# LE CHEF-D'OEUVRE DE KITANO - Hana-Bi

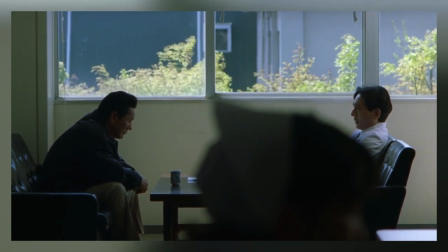Et en fait, cette personne-là, cette infirmière qui met au premier plan, ce qu'il veut faire, c'est justement intégrer le malaise de la scène.
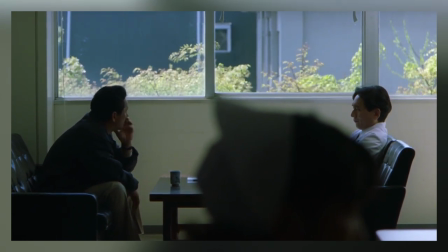Et le malaise, il te la crée aussi par le cadrage. C'est génialissime.
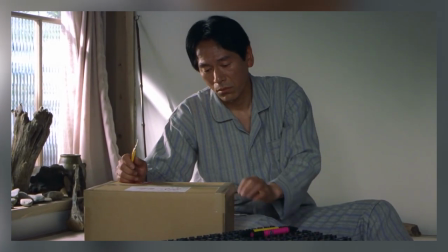Et puis il y a aussi un autre plan encore où regardez quand le personnage qui est normalement en chaise roulante, il est sur son lit en train de déballer des choses dans un carton.
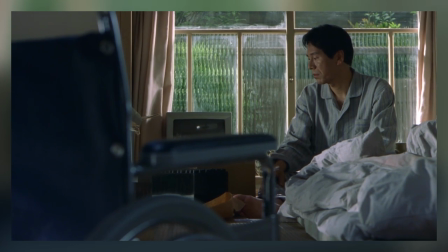À gauche de l'écran, on voit toujours la chaise roulante. Elle est toujours présente dans le cadre. Elle est toujours là et elle est en plus au premier plan parce qu'elle est justement envahissante. présente.
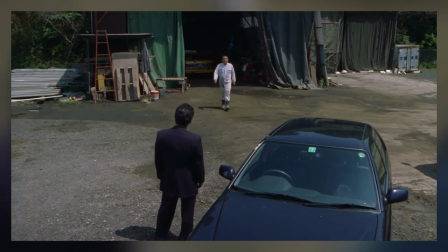Donc elle doit envahir le cadre et l'univers de ce gars-là. Tout ça pour dire que le cadrage d'Annabelle est incroyable et qu'en plus de ça, il se sert de techniques peu conventionnelles,
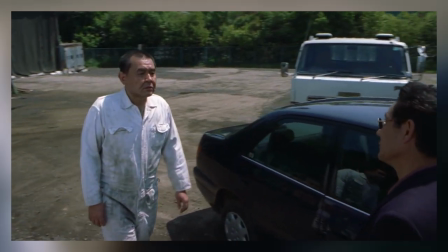mais qui marchent parce qu'il arrive justement à te créer les émotions qu'il veut te créer en faisant ce genre de cadrage. J'avais déjà vu le film avant et je l'avais plutôt bien aimé d'ailleurs, mais je l'avais vu un peu fatigué, etc. et ça avait été un peu une erreur. Mais là, en le revoyant, alors que je connaissais déjà le film, du coup, à la fin qu'il m'a laissé, c'était incroyable. Le film, il te frappe à la poitrine. Et j'avais vraiment l'impression de découvrir un chef-d'œuvre. D'où d'ailleurs l'importance, justement, de aussi revoir des films. C'est vrai que les pourquoi il faut regarder, c'est pas non plus forcément que pour faire découvrir purement et simplement un film, mais peut-être aussi pour le redécouvrir.
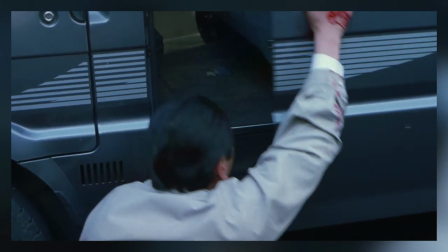Et oui, le film est violent de la même manière que Sonatine ou Violent Cop. Il utilise d'ailleurs toujours ce procédé où d'un seul coup, la violence, elle surgit de nulle part.
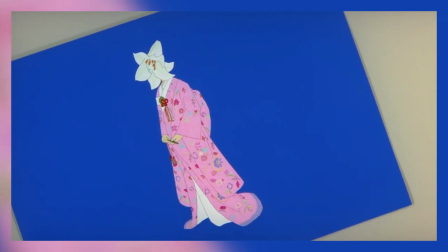Mais dans Annabelle, ce n'est pas que ça. Ce n'est pas juste la violence des gens qui d'un seul coup se battent ou d'un seul coup se tirent dessus.
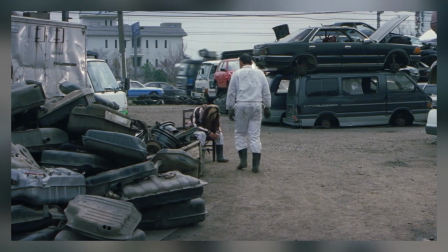Non, c'est une violence qui est invisible, encore plus forte que la violence graphique. Et c'est un des propos du film.
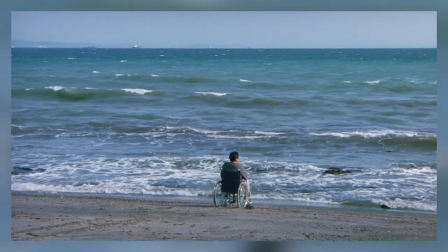Parce que sinon, on ne s'attarderait pas autant sur d'autres personnages, notamment le collègue de Nishi et Kitano qui prend son temps de te filmer ce personnage-là.
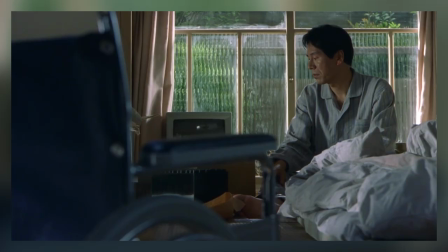On passe du temps avec lui, même quand Nishi n'est pas autour. Il veut qu'on ressente toute cette tristesse que le personnage essaye de combattre.
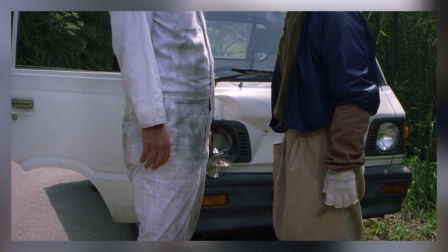Il s'amuse même à t'introduire des personnages comme ça, genre d'un seul coup. Dans le film, on voit une scène de deux persos qu'on n'a jamais vu.
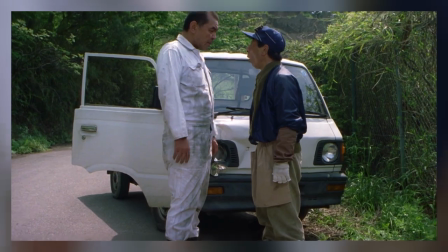Mais ensuite, bah, on va voir un peu le personnage balèze là, parce que Nishi va interagir avec. Et lui aussi, il a une forme de violence dans le film.
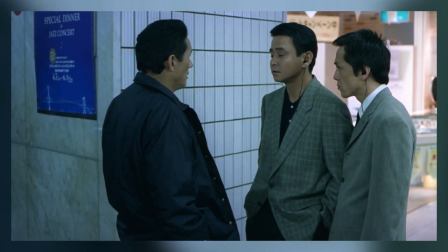Bon, le mec est quand même un peu agressif, quoi. Et ça me permet de vous parler un peu du montage du film qui est vraiment particulier.
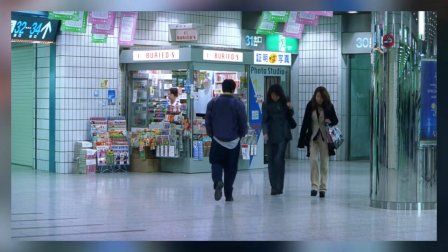Parce qu'en plus de tout ça, des personnages, du propos et de la mise en scène, Kitano s'amuse à créer du chaos avec le montage.
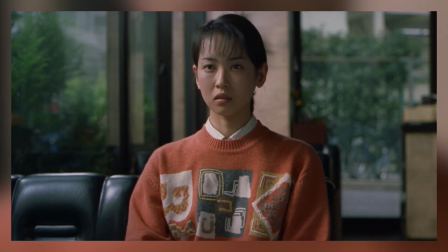Parfois, et surtout au début, on perd un peu la temporalité du film. Et Kitano aide absolument pas le spectateur.
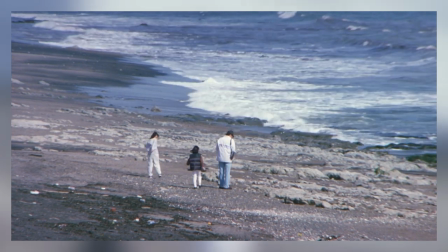Il te balance des images où passé et présent s'entrechoquent. Comme si nous aussi, en tant que spectateurs, on avait les souvenirs morcelés de ce qui s'était passé.
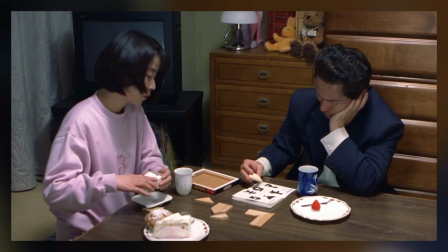Comme un stress post-traumatique. On essaye de remettre les images dans l'ordre dans notre tête. C'est tellement putain d'intelligent, c'est incroyable.
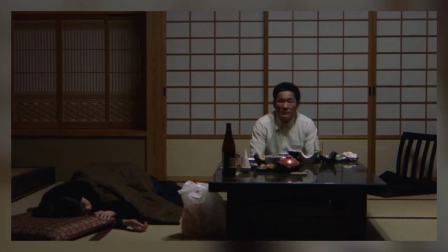Parce qu'en fait, ce stress-là, c'est le stress du personnage principal, mais qui nous fait vivre à travers ce montage-là. Et c'est totalement voulu, parce que bah du coup, quand le spectateur, il a fini de mettre, on va dire, les parties du puzzle en ordre et qu'on sait maintenant ce qui s'est passé, la deuxième partie du film peut commencer et là, ça devient linéaire. Il n'y a plus justement de montage alterné entre passé et présent. Là, on ne suit que le présent et sa dure réalité, mais aussi sa poésie.
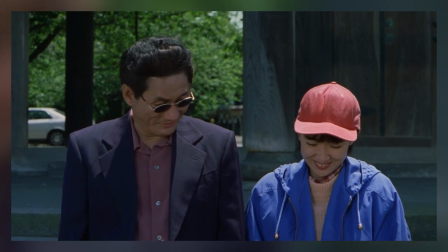Parce que c'est une autre des forces de ce film, c'est la relation entre Nishi et sa femme et comment il te la filme.
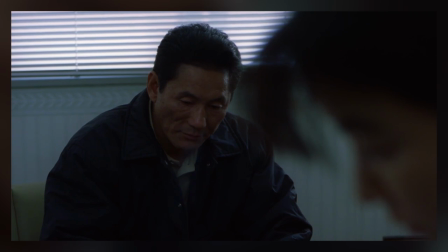À travers toute cette violence qui parcourt le film, il arrive à te créer des moments de poésie absolument folles.
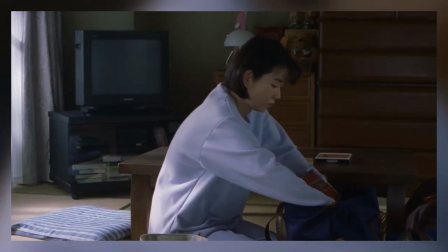La relation qu'ils entretiennent, elle est tellement belle. On sent tout ce qui les a détruits en tant que personne, mais que leur amour l'un pour l'autre est encore présent.
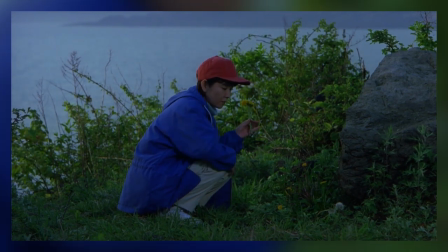Chaque moment avec sa femme, c'est un bol d'air frais incroyable dans ce film, comme ça l'est pour Nishi. Mais il y a toujours un retour à la réalité, et c'est ça jusqu'au dernier plan du film.
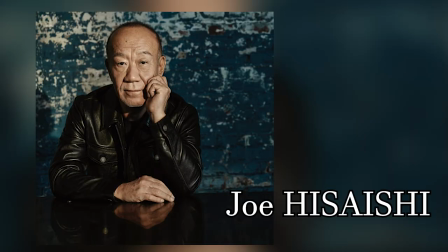Évidemment, il y a encore une fois la musique qui est composée par Monsieur Joe Hisaishi, compositeur attitré du coup de Hayao Miyazaki, surtout pour ça qu'il est connu, mais aussi du coup de Kitano,
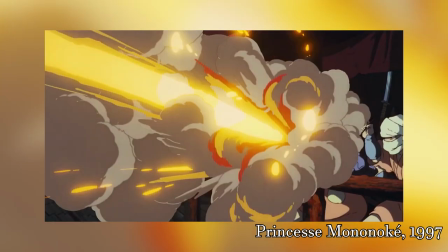avec qui il a fait plein de films. C'est d'ailleurs marrant parce que je trouve sur un CV, le mec passe entre films d'animation comme ceux de Miyazaki à des films ultra violents comme ceux de Kitano.
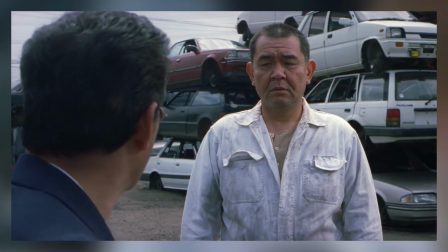Mais d'ailleurs, la musique de Annabelle, elle est absolument somptueuse. Mais au-delà de ça, elle amène aussi une atmosphère assez particulière au film.
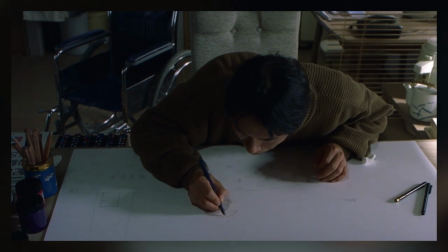J'espère que je vais pas me faire strike, mais juste écoutez-moi ça.
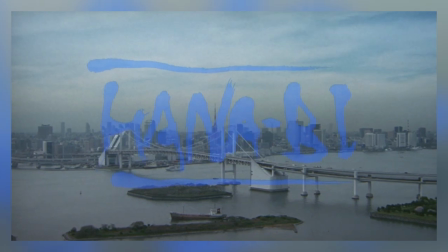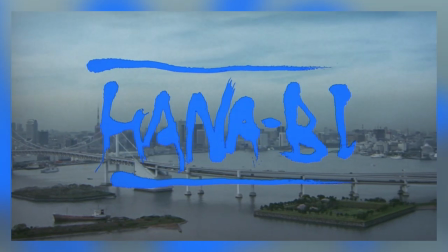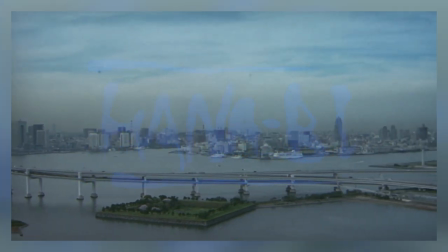Et pourquoi je dis que ça amène une atmosphère particulière au film, c'est que cette musique orchestrale, qui a une vraie identité, dénote presque de ce que le film montre.
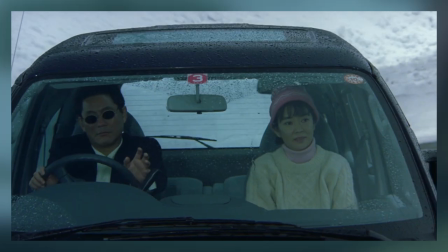Cette violence soutenue ou graphique du film, ce silence de Nishi, mais c'est aussi une musique qui appelle au voyage et qui est empreinte d'un onirisme qui est somptueux.
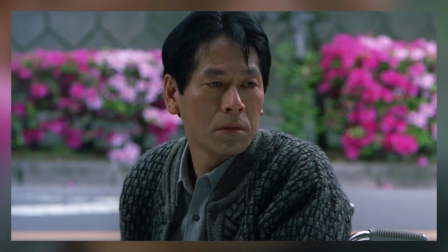Je trouve que la BO de ce film, c'est juste une pure masterclass du début à la fin.
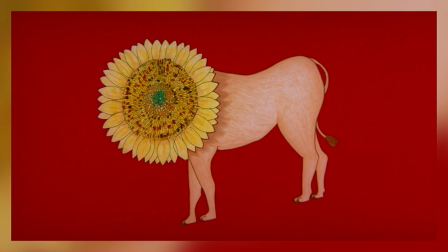Et dernier petit bonbon sur le film, le mec qui est dans son fauteuil roulant là, il se met à la peinture. Les toiles qu'on voit dans le film ont été faites par Takeshi Kitano lui-même.
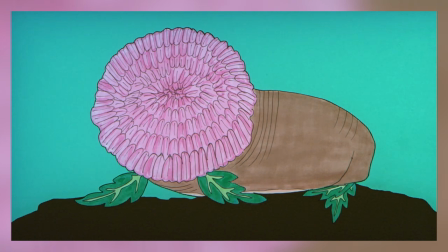Et quand on sait ça, je trouve que ça apporte une profondeur au film. Ça amène quelque chose de personnel de la part de Kitano.